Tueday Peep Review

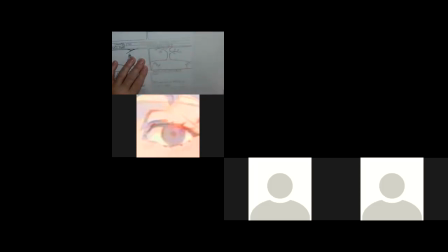What's happening all in here? So for better composition and for us to really see what's happening, you know, let's make the characters a little bigger so that, you know, the camera's behind them. And they would be close to the camera because the tree's far away.
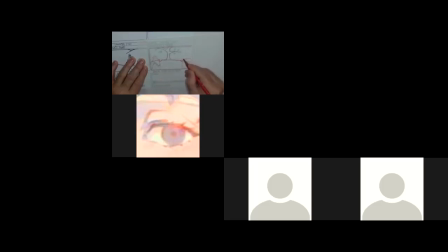And we want to recognize the camera. We want to ensure the audience sees them here. So you can see on this, getting them bigger and in the shot, as opposed to being very tiny down in the corners.
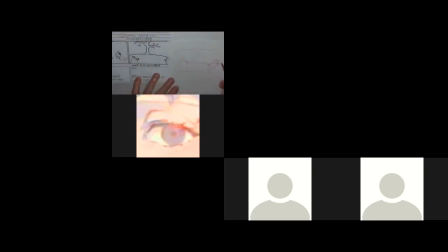We want to make it look deliberate that the characters are there, and we want to make sure the audience sees them. So let's get them bigger, closer to the camera, and also making a better composition of them filling up that frame a bit, and then looking at the tree. Okay, so little helps there on the visuals.
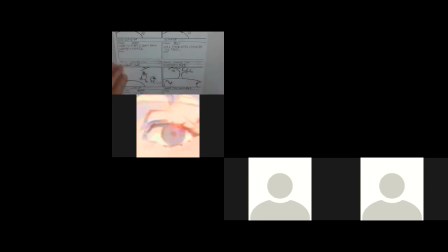So again, one pose, and we're going to do a cut. And again, it would have been nice, you know, we've seen them exit the scene and now they're there and looking. It might have been good to have them have an arrow going that they come in to the shot,
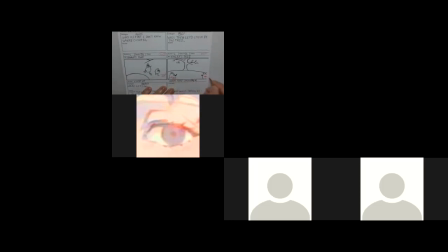just to keep the action flowing and moving forward. So now when we go to the next page, again, we're at 4 of 6. It's getting cut off here. That's the thing too, when you're careful to be at your scans, because, you know,
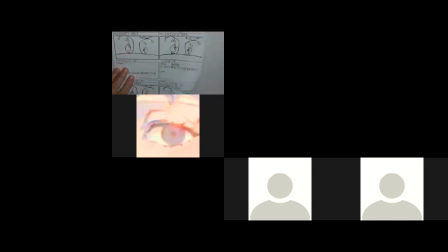the line on this box is disappearing and the top was getting cut off of where the 4 was. So making sure your image is all within, because if this was a production and this was the storyboard submitted, chances are it is going to get printed out and will get distributed to those,
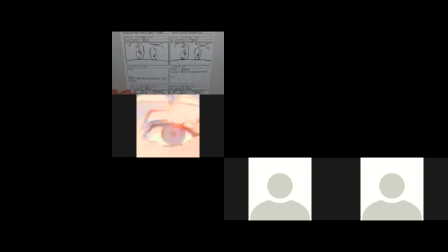or they'll be sent a file, and whoever's going to be working on what part of the production would like to print out the scenes they're working on. And you got to make sure that it copies. So what's nice here is that the whites are white and the dark lines are working really nice. It's just making sure we don't lose any information with it getting cut off on the edge of the pages.
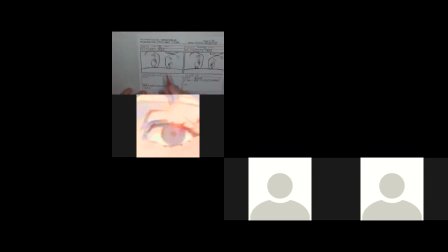So again, named, all working out really well. It is scene 7, so new 7. We've got 5 poses, so which is great. Like it. Close up, again, it's not really much of a close
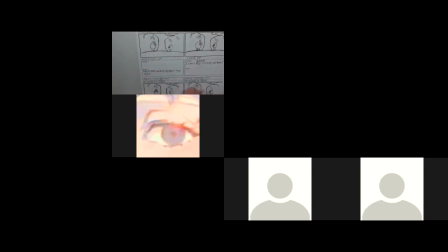up. A close up would be, you know, the frame filling a character or 2 characters, a 2 shot where they're close together. So this is more of a mid shot. Okay. Okay, Peep and Quack reach the tree.
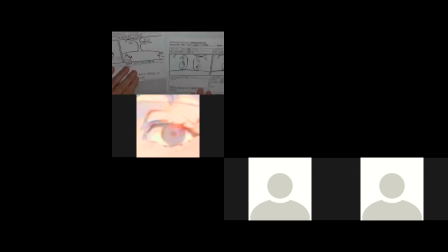So a little bit of a jump here. If this is our one shot here, and now we cut to this one, it's almost, you know, they should be coming into the shot, or at least have arrows.
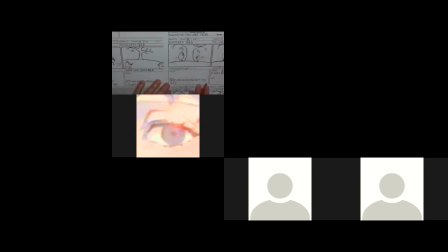So that wasn't really clear. You know, did they jump from here to here, or did they continue traveling and then cut closer to the tree and see them come into the shot? So it's just clarifying that visually to make sure we see the flow of the action.
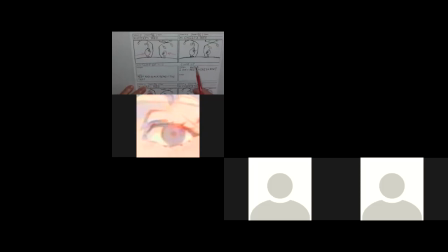Okay. So we've got Quack. I don't see Chirp, do you? Question mark. Peep and Quack both look around, so we've got that. So sometimes, I was mentioning the little rotating arrow to show the change of direction,
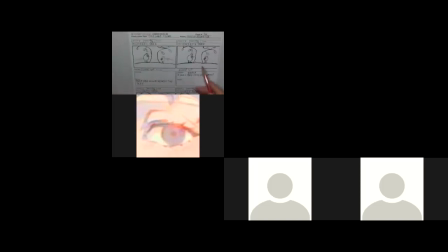make it obvious from this panel and the pose and the difference on this one. And then looking back, and then Quack saying, maybe we pass Chirp on the way here. So we know this is 4 of 5. So when we turn the page, that this one is connecting up.
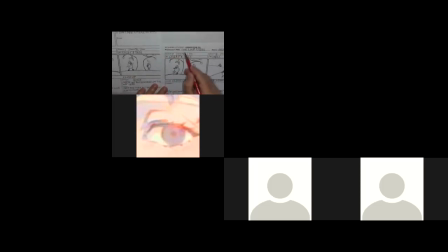So we still have scene 7, 5 of 5. So that's great. And we see them in still a mid shot. Peep and Quack then agree to walk back. So again, arrow and maybe saying, oh, that works.